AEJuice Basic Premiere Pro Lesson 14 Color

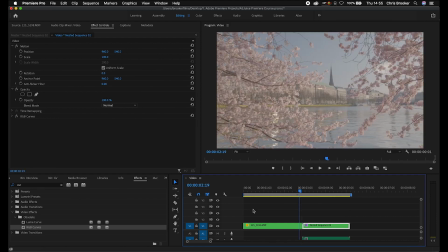So as you can see, it looks a lot closer to that first clip. So once you're happy with that, that is the color correction now complete.
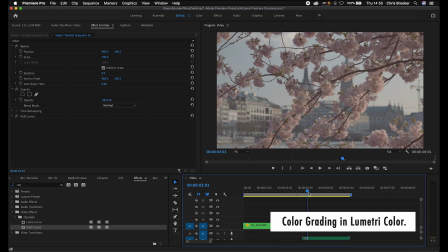Once all of the clips are matching, we can now move on to grading. And for grading, we're going to go into Lumetri Color.
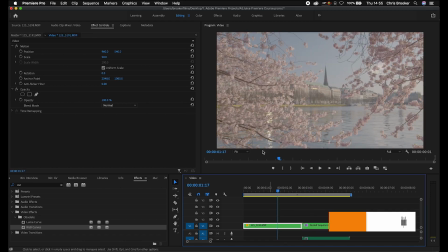So we're going to select our first clip. We'll go up to this top bar here and we'll select the color workspace. If for some reason though that's not working, then you can always just go into effects, search for Lumetri.
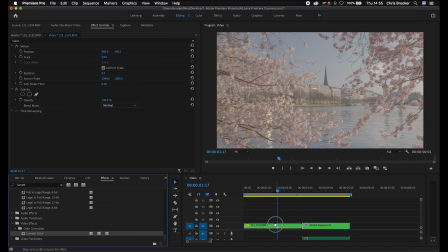And that should be Lumetri Color under color correction. And you can just drop that onto your clip and access all of your settings from over here on the left. But I'm going to go into the color space.
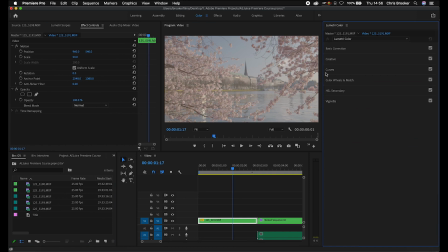And as you can see, the color correction in Lumetri Color is organized by Basic Correction, Creative, Curves, Color Wheels and Match, HSL Secondary, and Vignette.
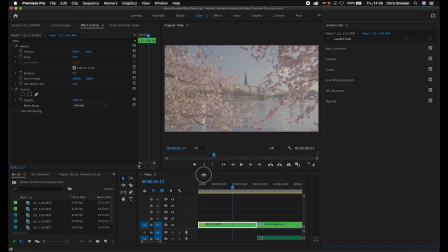So I'm just going to first expand this area just so we get a better understanding and a better view of our video.
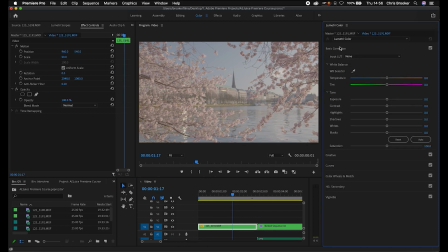Then we're going to go into Basic Correction. Now, in Basic Correction, you can use one of Adobe's input LUTs. So you can input the Alexa V3 LUT, for example, and that's going to add a splash of color onto your video.
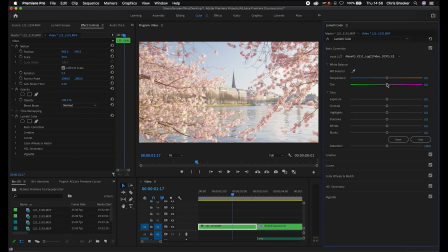And that's a good starting point. Now here you can go ahead and adjust the temperature or the tint. So with the temperature, you can either cool that down or you can warm it up. I'm just going to cool it down a touch. There you go, like so. And I'm going to lean the tint in towards the purples a little bit because my camera leans towards the greens.
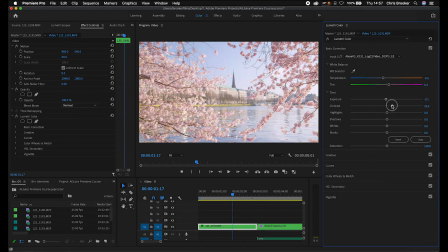Then I'm just going to pull the exposure down a touch, increase the contrast, pull the highlights down because we're starting to clip up here a little bit. So I'll pull those down, increase the shadows a bit, increase the white, and then I'm just going to pull the blacks down a bit as well. And then we can always increase the saturation. The problem is though with saturation though is it looks a little bit ugly, and I'd rather not adjust the saturation.
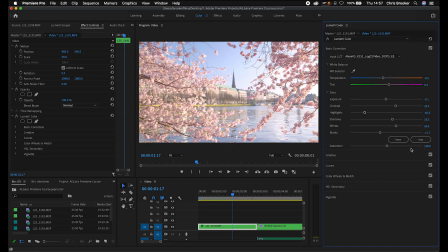I'd rather adjust the vibrance in the next section. So I'm going to pull the saturation back down to 100 and we'll move on to creative.
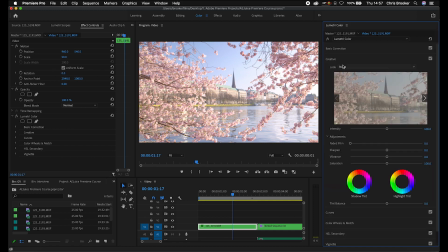Now creative, you've got a look, and this is basically a LUT. So essentially a LUT or a lookup table is just a color preset that you can apply to your footage to give you an instant splash of character onto your footage.
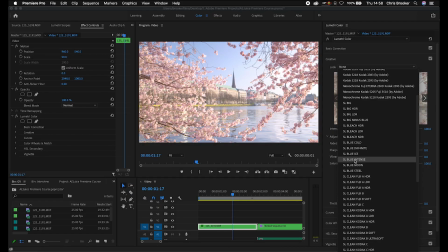And you can just select any one of these specific looks or LUTs for you, and these are all provided by Adobe.
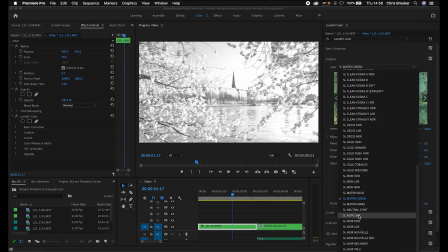Now some of these look great, some of them not so much. Of course, if you find something that you do like the look of, so this looks kind of interesting.
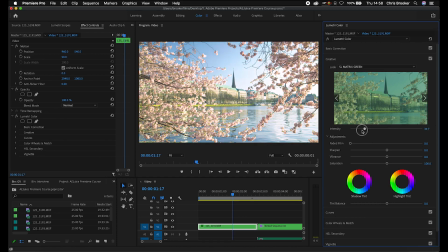If you like the look of that, you can either tone this down using intensity, or you can make that really intense.
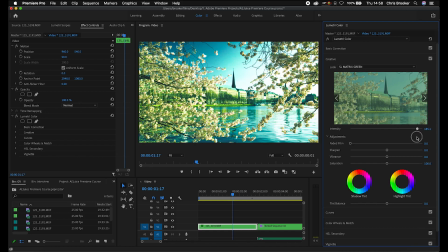Obviously, that looks really ugly. So we'll tone this down a little bit.
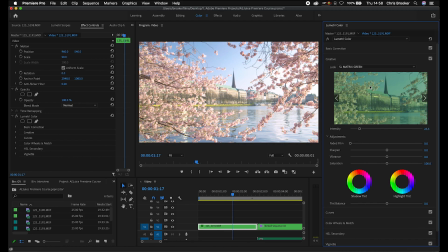But if you're not a fan of any of those LUTs, then of course you can just go into Browse,
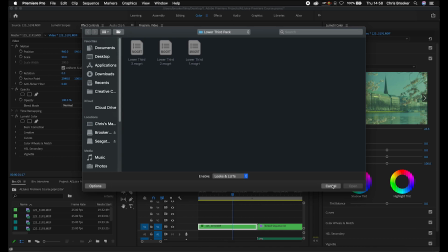and then you can go ahead and import your LUTs that you may have downloaded from the internet or elsewhere.
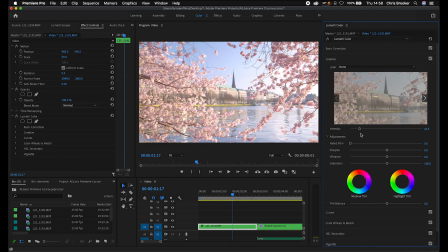Of course, though, you don't have to have a LUT. It's completely up to you. So we'll move on. And we've got faded film.
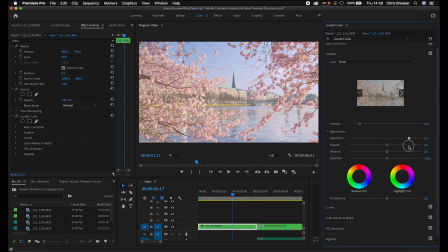So faded film is just going to boost those shadows a bit and pull the highlights down. As you can see, just flattening everything. You've got sharpen, and that's just going to make your image sharper. But the problem is the more you sharpen this, the more it starts to look like video rather than film.
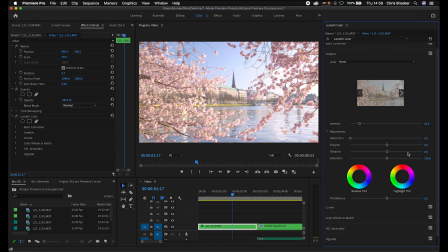So I like to keep that at zero. And then we've got the vibrance. So I prefer the look of vibrance over saturation. It just makes everything look a bit more natural. So this is the vibrance. I'll pull that back down and do the saturation. So this is how saturation looks maxed out.
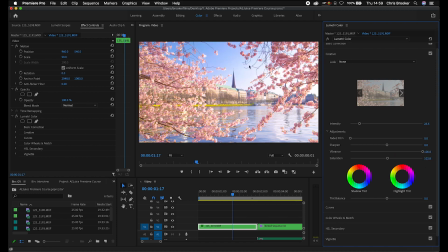And then if you compare that with vibrance maxed out, vibrance just feels a little bit more natural, but even that's a bit too much. So I'm just going to pull that down. And then we've got shadow tint and highlight tint. So we can add some color into the shadows. So let's add a blue into the shadows, and we'll add an orange into the highlights.
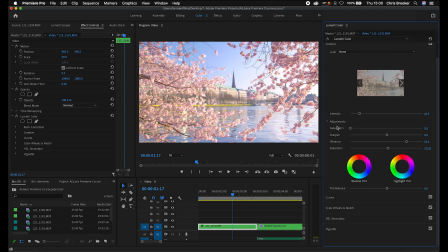At the moment, that looks horrendous. So I'm just going to get rid of that. But of course, if you wanted to add a shadow tint or a highlight tint, then that is how you would do that. And of course, you can always balance that tint using this slider.
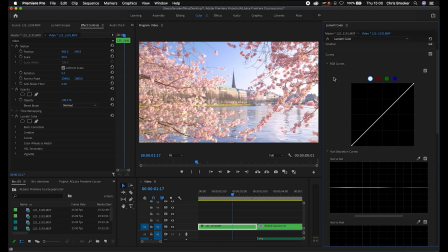Now, moving down, we've got the curves, and we've kind of spoke about curves already, but this is just doing the same thing.